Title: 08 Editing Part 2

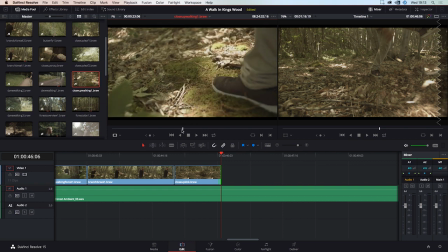(7:59)
and we're kind of catching the focus here whenever he's walking we're not getting this foot in focus it's so it's nice to have it for a little bit like maybe here but we want to regain focus so that we look at it looks as if we know what we're doing so we've got
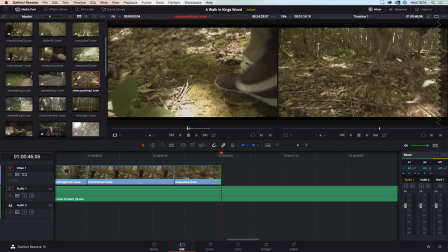(8:17)
the in point set to here and we've got the out point set to here and
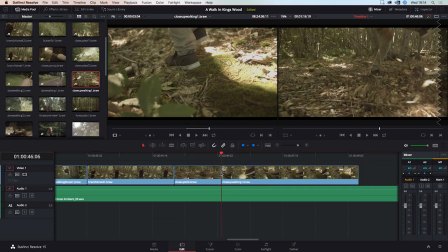(8:23)
we're going to drag that in that's
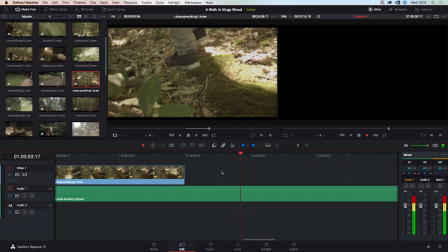(8:29)
nice okay so then we can I'm pretty sure we have one of them kind of walking through a
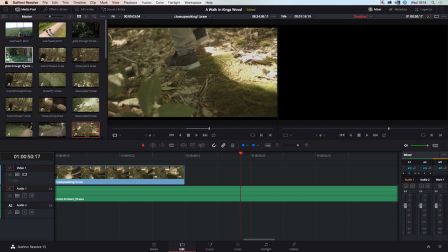(8:45)
part kind of built up bit of the plants we've got Dave walking so we have okay
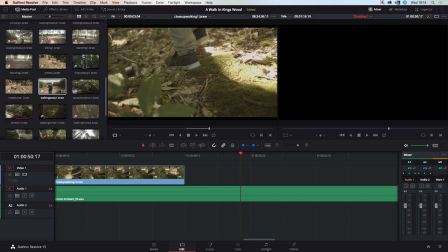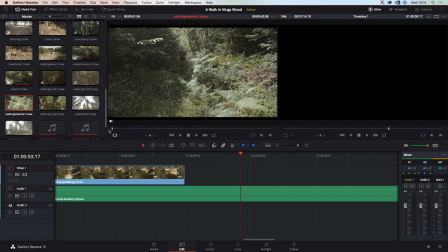(9:05)
so we have this one which is walking towards which kind of makes it look like he's just walking out of the walking away from where we've just seen him so and
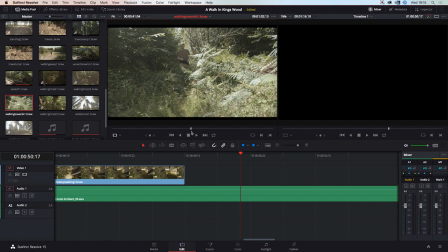(9:21)
we can take it from about here set our end point as he brushes past the leaf I'm just going to put an out point I'm going to show you why not so we're going to have that
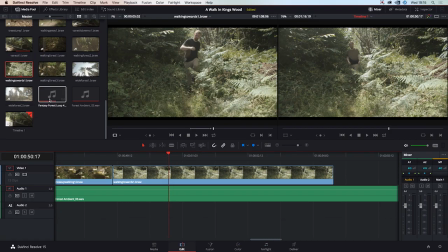(9:34)
there and then because we have a close-up if we go to our close-ups we have a close-up of him brushing this lovely
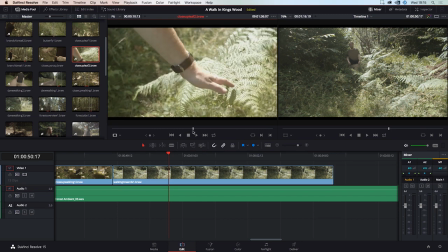(9:45)
leaf leaves multiple leaves I guess so Sarah in point we'll take it and say right point and we're just going to drop that at the end and see how that lines up okay
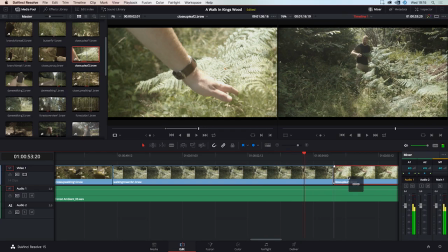(10:01)
so maybe if we have it a little bit sooner maybe about here just as his hand kind of comes down and we can pretend that we can pretend that he's actually touching that and
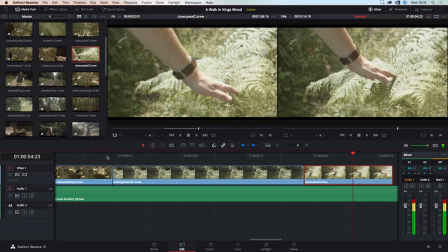(10:19)
what i'm going to do is just with this guitar ring
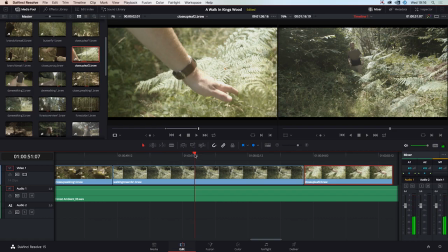(10:23)
I think that's quite nice so I'm going to move I'm going to cut this and
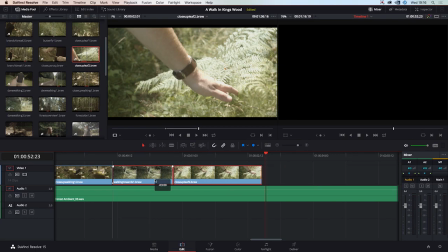(10:30)
move both of these up to where this guitar ring is because
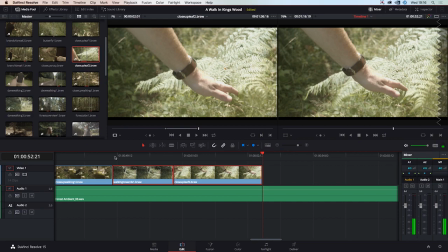(10:38)
it's almost like Dave's running his hands through guitar strings you know it's it's quite nice like that um okay so then i think we should move on to the tree stumps where
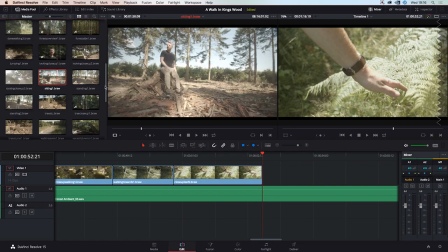(10:56)
we have dave sitting on a tree stump we have dave standing
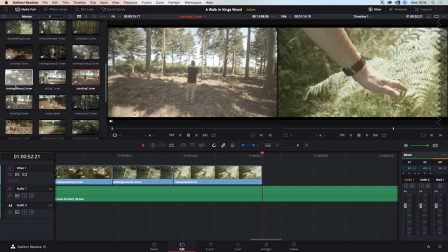(11:02)
at tree stumps we have dave looking around while he's at the tree stumps
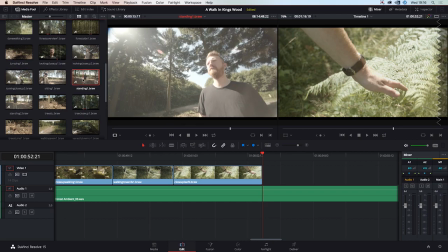(11:07)
so i think the best thing to do is have an almost mini establishing shot here
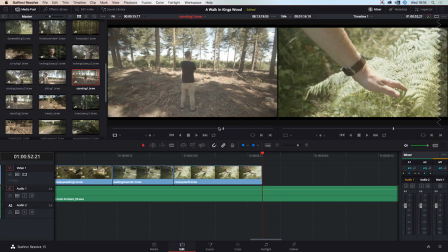(11:12)
of him coming into this area now what i've done here is i've made a power focal zoom which is basically i've zoomed in the whole way with the lens and then as i walk towards dave i zoom out and this changes
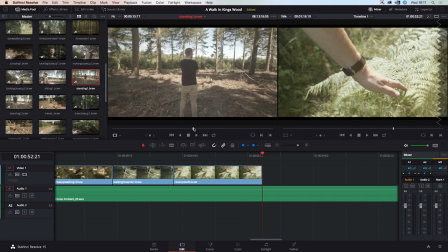(11:30)
the background and keeps him kind of where he is this is like a lazy man's power vocal zoom you should be using a dolly etc this isn't very very stable this is quite a weak one but i think it's quite nice
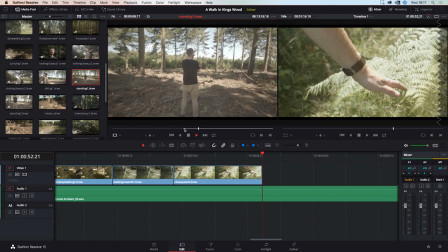(11:45)
to use so in point there and we'll play it and out point there so this is dave's little